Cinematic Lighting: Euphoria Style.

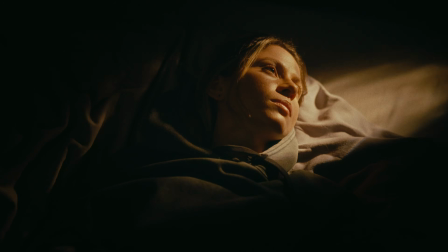0:00 How we lit a plain room like Euphoria, from boring to cinematic.
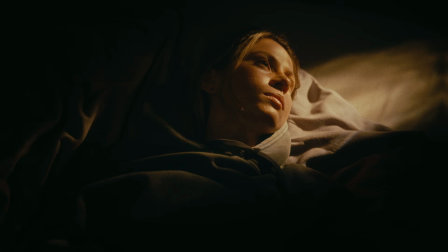0:05 We'll show you how we recreated 2 stylized lighting setups inspired by the show.
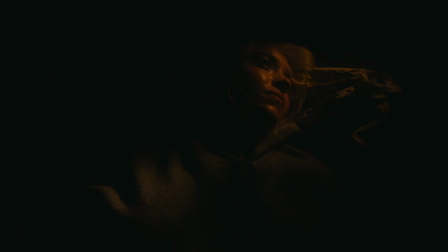0:10 We started by analyzing the reference shot from Euphoria.
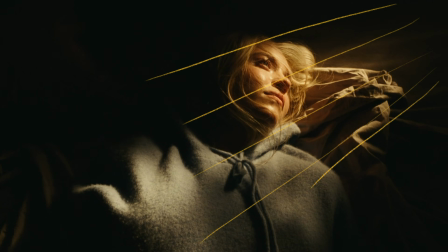0:13 What stood out immediately was the directional, hard light with slight movement, giving the feel of refracted or caustic light, creating a dreamy look.
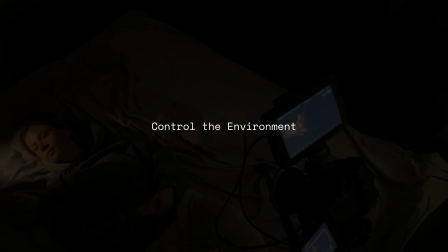0:22 Here's how we recreated that look step by step. 1. We turned off all the apartment's lights to take full control over the lighting.
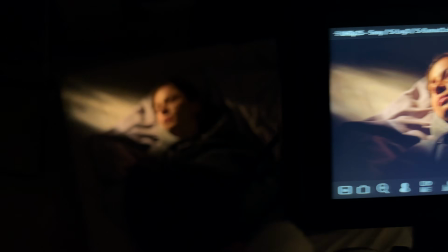0:31 2. The camera's white balance was set to 4500K. 3.
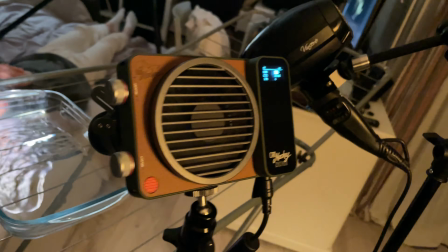0:37 We used the Zhiyun Molis X100 RGB with the spotlight attachment as our main light source.
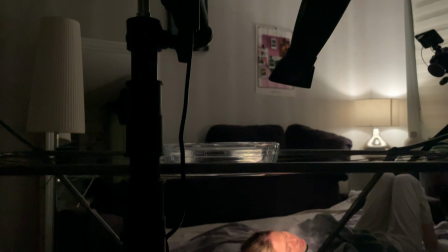0:42 The light was positioned slightly above and at a 45-degree angle in front of the subject.
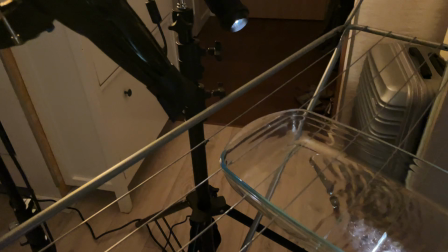0:48 To create the refraction effect, we shined the light through a glass tank filled with water,
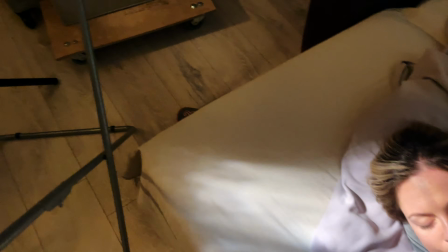0:53 and we added a fan aimed at the water tank, creating small ripples that made the caustic lighting dance subtly on the subject's face.
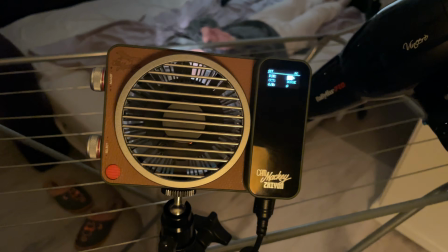1:00 The fixture was set to 3000K for a warm, cinematic tone and slowly ramped intensity from 0% to 100%.
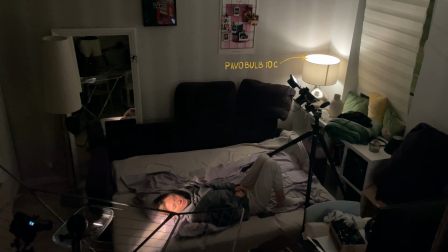1:09 4. For just a touch of fill, we used a Pavobulb 10C placed in a small practical lamp.
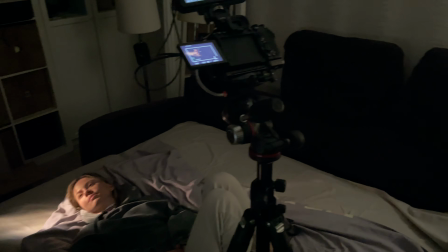1:16 It added soft texture to the shadows without ruining the contrast. Settings for the bulb are on screen.
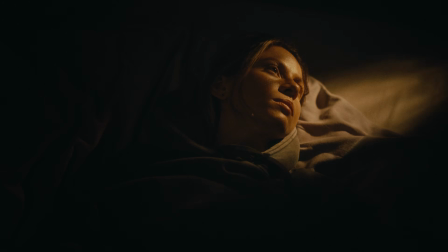1:22 A simple but effective setup that created a surreal, stylized look, perfect for music videos, portraits, or cinematic storytelling.
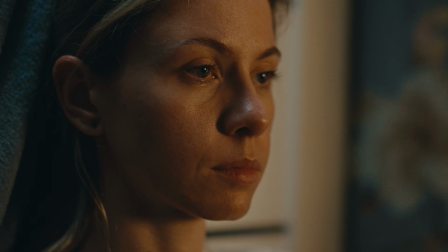1:32 To recreate the second shot, we began by analyzing the reference from the show.
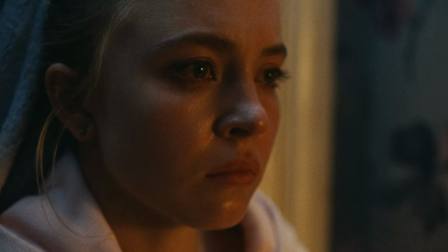1:37 At first glance, we noticed a mix of cool and warm lighting.
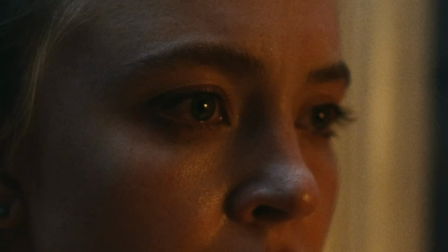1:41 Looking closely at the character's eyes, you'll see 2 distinct reflections, one from a small hard light source creating sharp shadows,
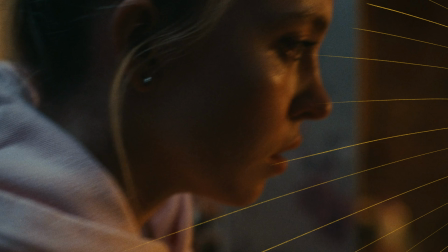1:49 and another softer reflection, likely coming from a light in another room, adding a gentle wrap of light around the face.
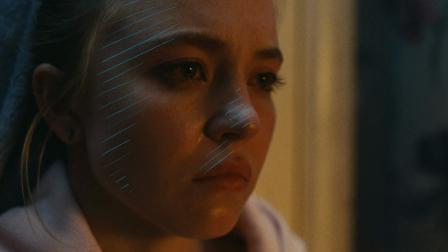1:56 There's also a cool top light casting a subtle slash of light across the cheek. Let's break down how we recreated that look, step by step.
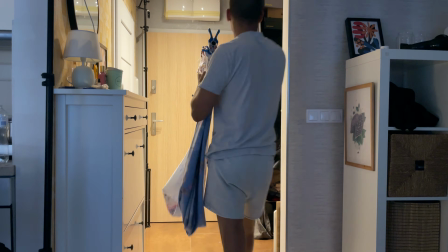2:04 1. We added a fake wall in the room to match the reference layout. Just a bedsheet clipped onto a tube.
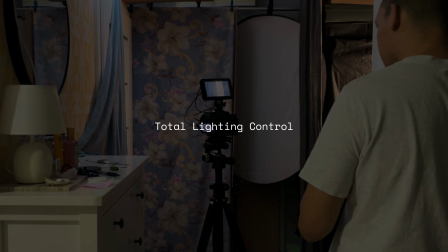2:11 Simple but visually effective. 2. We shut off all house lights to take full control over the look.
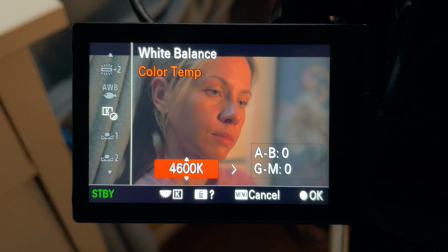2:18 3. The camera's white balance was set to 4500K. 4. We added a subtle slash of soft light to suggest it was coming from another room. But we don't have another room, and space for light.
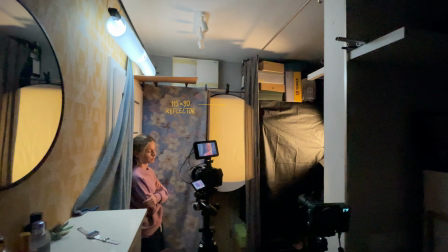2:31 We used a 115 by 90 centimeter white reflector and bounced a Molis
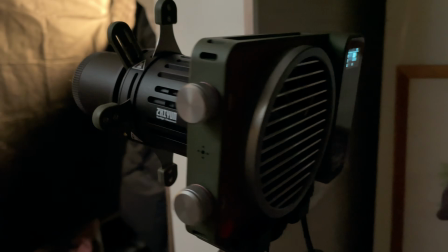2:37 X100 RGB with a spotlight attachment from Zhiyun onto it. This let me fine-tune the beam precisely and create a soft, believable result. 5.
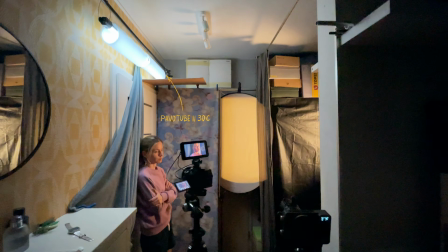2:47 To mimic the cool light slashing across the cheek, we rigged a Nanlite Pavotube 230C overhead, gripped to the gate above the subject.
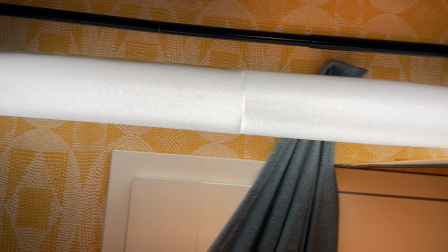2:56 And I wrapped a foam sheet around the Pavotube to diffuse the light.
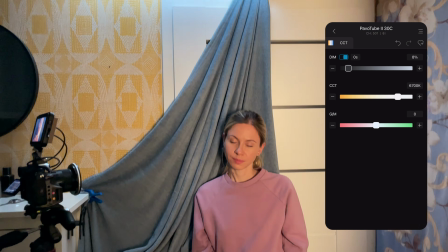2:59 Set to 6700K and 8% intensity, just enough to highlight without overpowering. 6. Our main light was the Zhiyun B200, modified with a 45 centimeter octabox and grid.
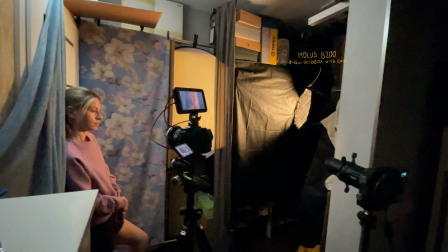3:13 Positioned about 2 meters away, it gave a soft but directional key, added texture to the face, and gave the eyes a clean catch light.
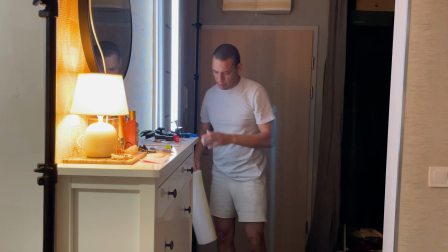3:21 This 2-look breakdown shows how much you can do in a basic space using smart lighting, a bit of creativity, and maybe a bedsheet. And boom, you're in Euphoria.